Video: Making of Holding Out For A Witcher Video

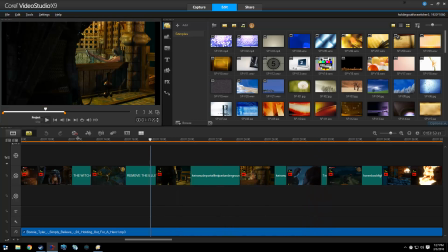12:25 So she's reaching out, and that's kind of a nice moment. Then to kind of get you back into the thrill of things, let's do a little more killing.
Somewhere after midnight in my wildest fantasy.
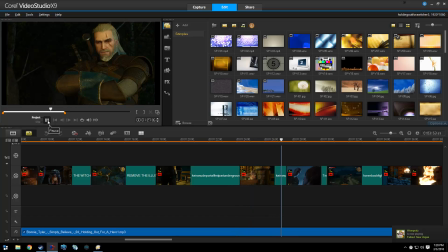12:40 Some would just be on my reach. There's someone reaching back for me. Racing on the thunder.
See, I'm not happy with this one. This one will probably get cut. I wanted a horse kill, right? I wanted him racing with the thunder.
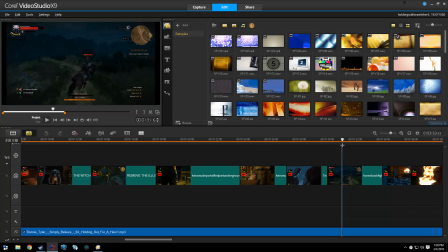12:57 Now you'll notice it's raining outside. And I wanted a nice, good, clean horse kill. And that was pretty neat. But when it goes full speed, it just kind of loses a little bit of its luster. So this is really a filler clip, which is unfortunate because it's still pretty cool. But I think I can make a better one.
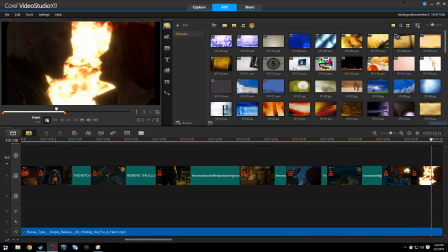13:18 Rising with the heat.
Climbing up into the lighthouse where there's a fire burning, right?
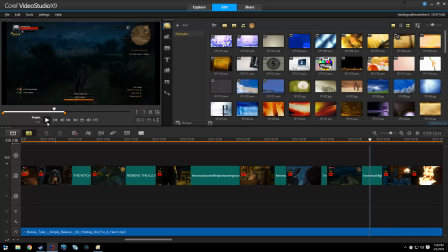13:24 You know, some of this is like obvious, not too much subtext going on here. But, you know, this is supposed to be sort of a comic booky, video gamey style thing. If you've seen the other whole...
Rising with the heat.
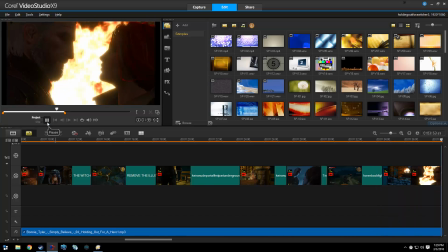13:38 It's gonna take us Superman.
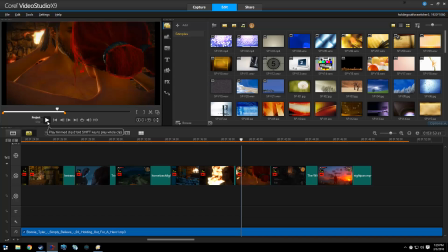13:41 So again, we have an opportunity where I could show gobs of nudity, but no, sometimes it's what you don't. Just so we may up So I give you just a taste. You know the hands going down there.
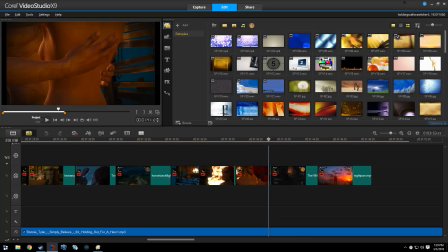13:56 Right? You get a little side boob, but that's it. We keep it tasteful.
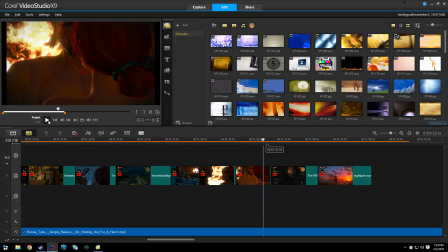14:02 And then, enough of this love crap. We're just going to chop somebody else up. Keep you back in the...
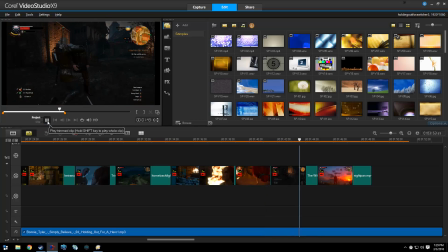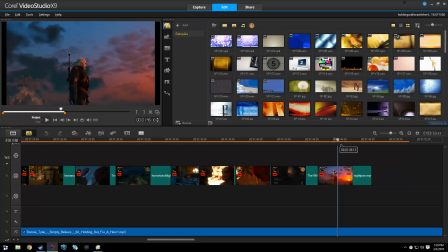14:12 So here's where I kind of left off. I liked this pan, but it was long. I purposefully recorded this panoramic shot. I'm using a zoom to try to get rid of the HUD.
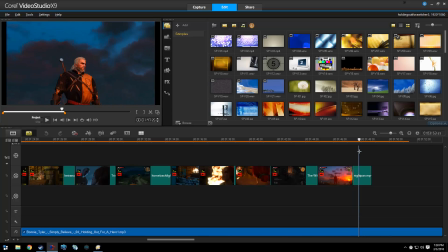14:29 So for a moment you can just see Geralt amongst the background of the game.
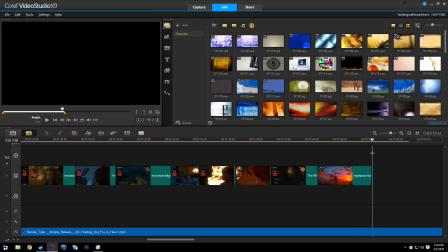14:36 Unfortunately, due to getting so close,
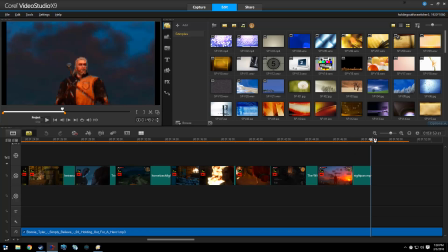14:38 the image, well, it's not that bad, but it does tend to get a little bit grainy. So I don't like that. So I'm going to try to come up with a different way of doing that. Now, there's a whole bunch of stuff that I've partitioned off, but it's not yet connected to the rest of the video.
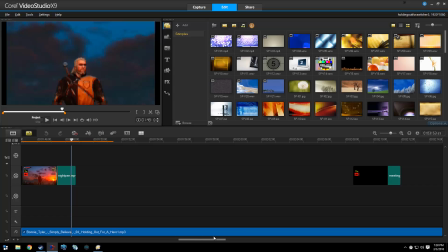14:57 Stuff that I see and it's like, you know, it has to be there, right? It has to be in this spot of the game.
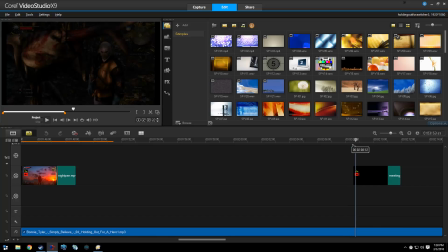15:02 This was a reused piece. I actually opened in the original, the very first cut, I opened with this. It just seemed like an interesting natural transition to sort of give you just a taste, you know, what in the hell is going on.
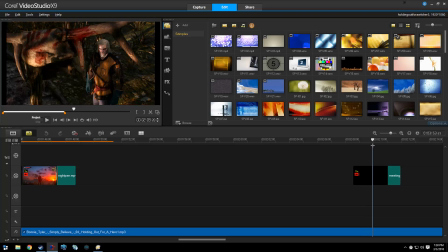15:19 It looks like there's some sort of bloody moose head thing. And that actually led into the beginning. So I haven't found a use for that yet, but I'll get around to it. Let's see.
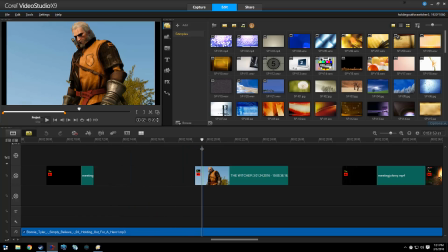15:30 And then I've got another clip here that eventually I'll use. This is where he's carving a trophy.
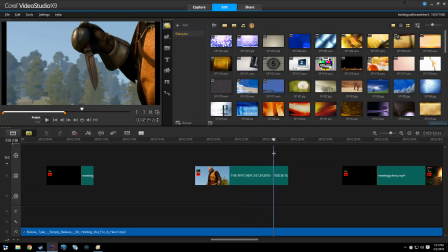15:34 So I love that knife throw bit, and then he reaches down and he stabs the beast.
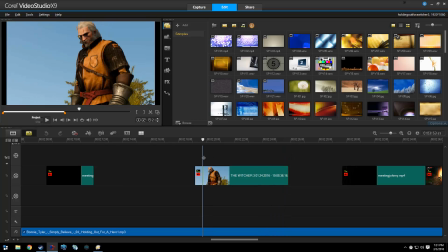15:39 Right? It's a lot like Red Dead Redemption. I liked that bit. And these aren't sequenced to any particular audio.
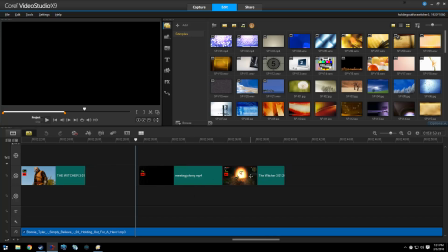15:47 Now this piece is synced to the audio already. This I definitely wanted to have, and there's no other place that I would want to have it. It's perfect. This is a... well, here, I'll just play it. Oops, went back.
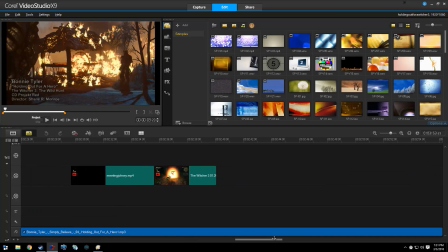16:06 Let's stop that. Let's go back out here. Right there.
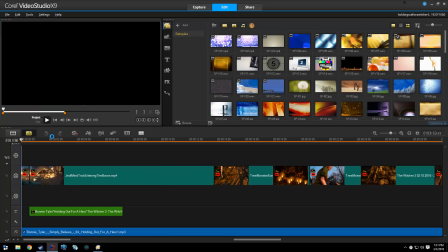16:12 Let's go. Why does it keep doing that? Oh, you know what? I keep carving this thing down here. There we go. It's sort of a workspace for those of you who use like Premiere. All right, so let's try it again.